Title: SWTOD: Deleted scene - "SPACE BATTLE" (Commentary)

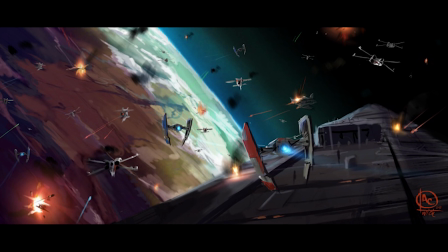0:00 Hello, my name is Tom Miller. I was the sequence lead on the unfortunately cut sequence of the space battle in Threads of Destiny.
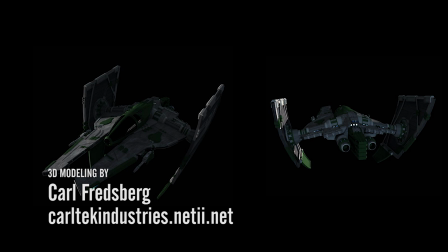0:08 And I'm just going to talk a little bit about things going through my head, a little bit of process,
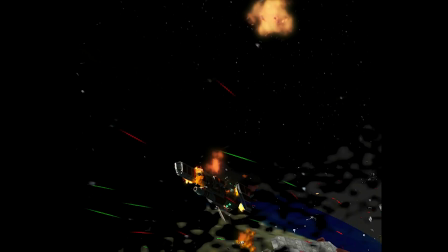0:13 and a little bit of just whatever I can come up with as we're walking through this mostly animatic style movie here.
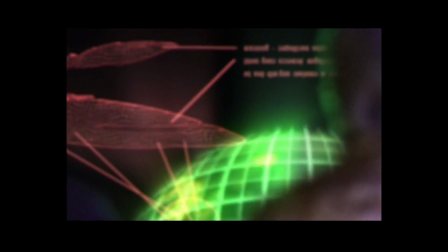0:19 Obviously the sequence starts with a very long opening shot. We wanted to sort of pay an homage to Star Wars Episode 3, the prequel version,
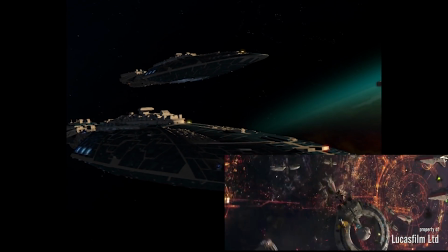0:27 which also starts with a sort of long drawn-out single shot reveal of a planet, some ships.
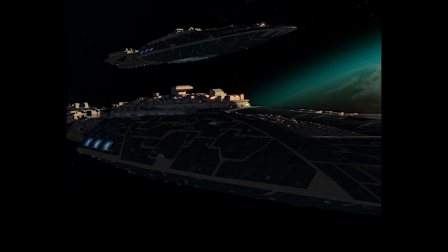0:34 This is going to be a big space battle, so we wanted a lot of build-up. That's why this first shot was really so long.
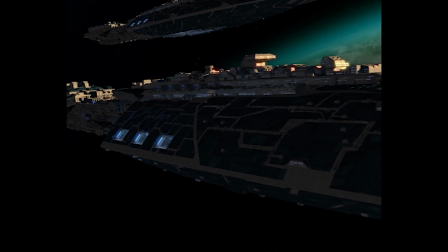0:39 So, from a process standpoint, the background painting was a matte painting of a planet.
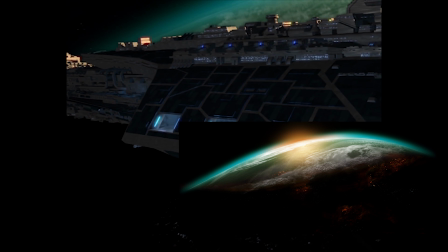0:46 It was not 3D at all. It was actually a Photoshop matte painting that was projected onto a sphere.
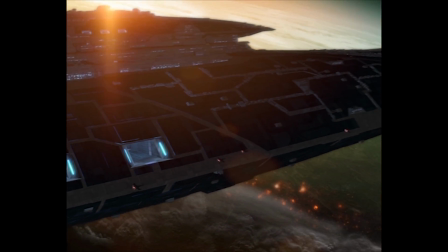0:53 As for some of the software that went into making this, it was pretty much all done in 3D Studio Max.
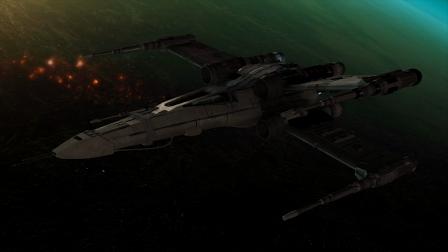1:00 Composited in Nuke with some Flare and Photoshop for texture work and whatnot.
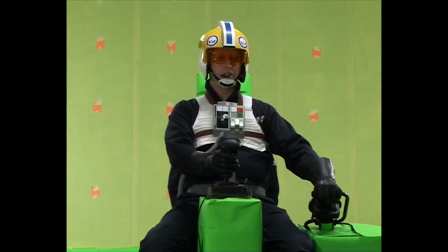1:06 Don't have much to say about our pilots here, other than they all did great.
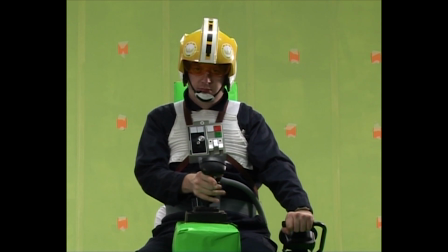1:11 Seems like a lot of them die, or would have died, but I guess since the sequence got cut, they all lived, right?
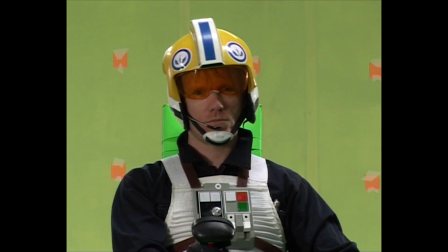1:17 So we're sort of building up, sort of to show the two sides that are about to go at it.
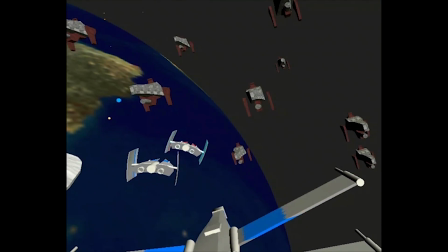1:24 I guess we're left to draw some conclusions on who would win based on number versus quantity versus the size of the other team's ships.
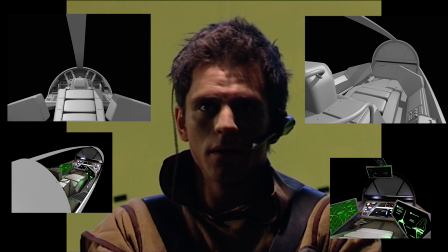1:35 Part of the thing coming up here is a reveal of the massive amount of ships that the Scanvi Empire has.
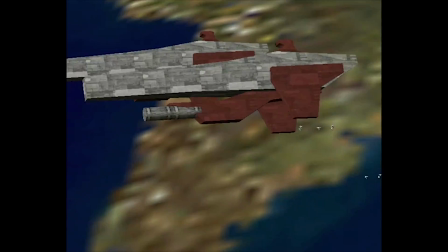1:40 And the way those actually work, those are all particles. Every single one of those little guys is a particle.
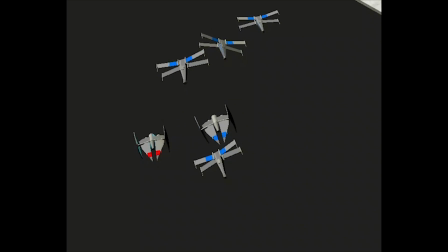1:45 So I basically had a little set of 3 ships that would sort of animate and sort of float back and forth,
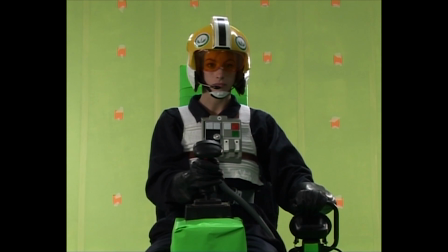1:52 and I was able to use that multiple times as particles that later got smart.
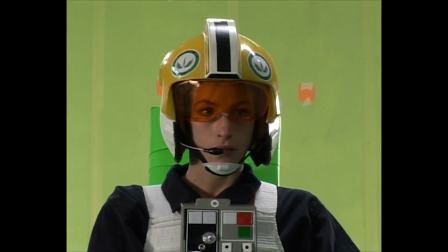1:57 And I was able to add some behavioral patterns to the particles to make them shoot at each other or blow up randomly.
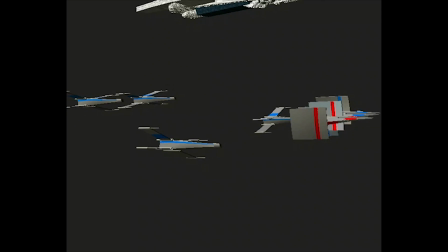2:04 And that shot I think is coming up here pretty soon as everybody's starting to get very excited about the upcoming battle.
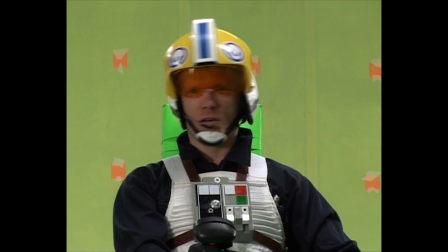2:14 Once again, those are all particles there. The ships are, anyway, the little ships I should say, not the big guys.
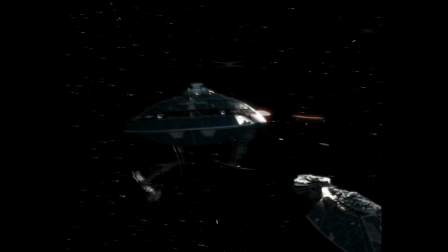2:19 At this point everything is a particle, set to shoot and set to blow up randomly. Obviously the hero ships like the
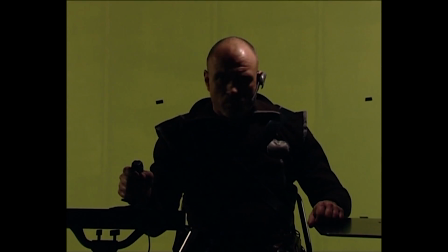2:27 Jedi ships and the X-Wings, the focused X-Wings, those are animated by hand.
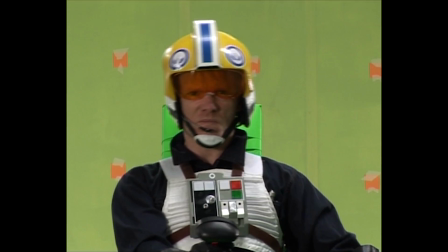2:34 And then another one bites the dust. You'll notice if you pay attention, because there's so many different versions on all the shots that are going on here,
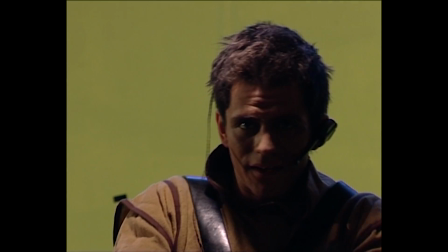2:43 you'll notice a really low, poor quality animation. That's the straight up animatic rather. That's what we use to sort of just gauge timing.
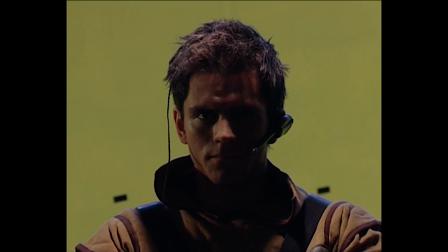2:52 I would often make those very quickly, send them to Rasmus, and he would send them back with his thoughts.
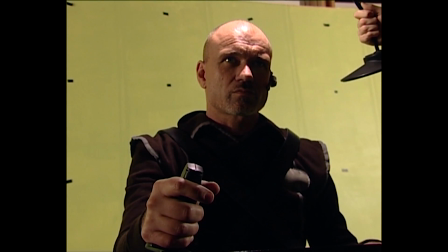2:59 So that's why a lot of these are pretty poor quality. But you'll notice that the planet changes visually several times because there's different sort of stages of done that everything was in.
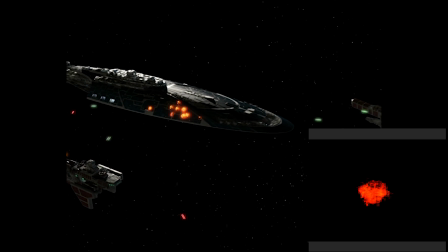3:09 This was being developed right around the time that Episode 3's trailers were starting to come out,
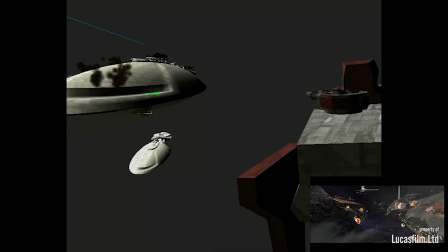3:13 and so we wanted to mimic that shot of the sort of like pirate ship, naval vessel cannons shooting at each other.
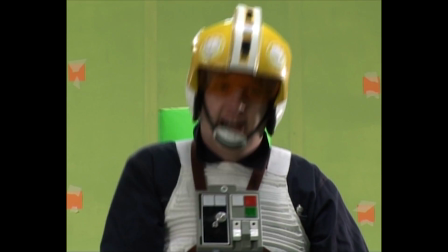3:20 That was a shot that was in, I believe, the trailer, and we thought it was really cool, so we mimicked it. Figured it was a pretty cool one to try to go for.
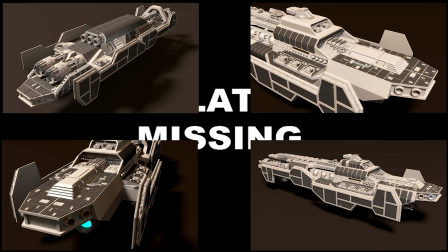3:29 This is a monster of a ship here, and it was going to be interesting to see how this was all going to pan out.
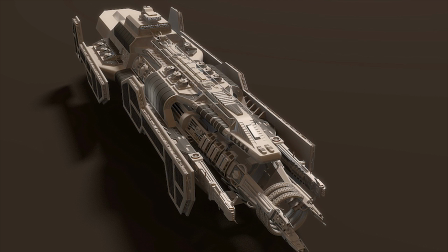3:39 There was a lot of time that went into that missile, as you can tell.
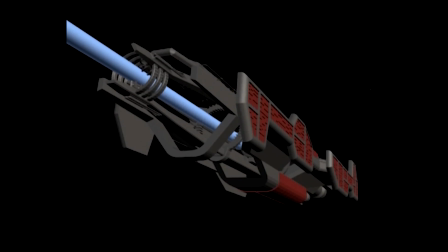3:41 I think there was a lot of different things we were thinking about doing with the giant beam, whether it was electric or just an ion cannon or whatever it was.
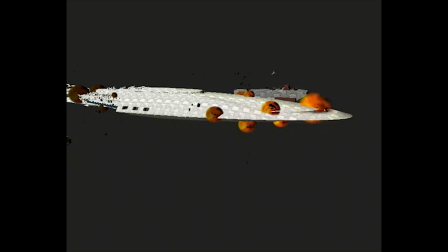3:49 It needed to look different.
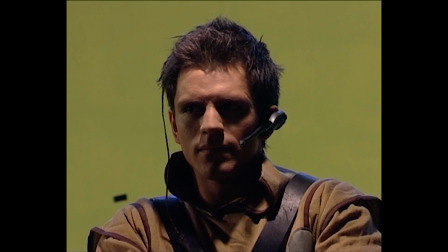3:53 It definitely needed to look like a kind of ship that could blow apart one of those, and I think that was why early on in the space battle you see that happen.
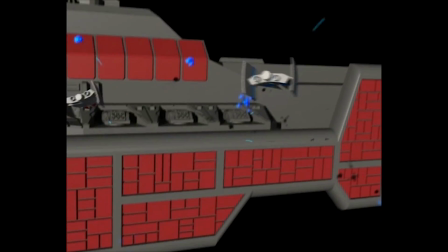3:59 Because it seems like the Jedi are winning it first, and then that thing shoots, and things go to all hell.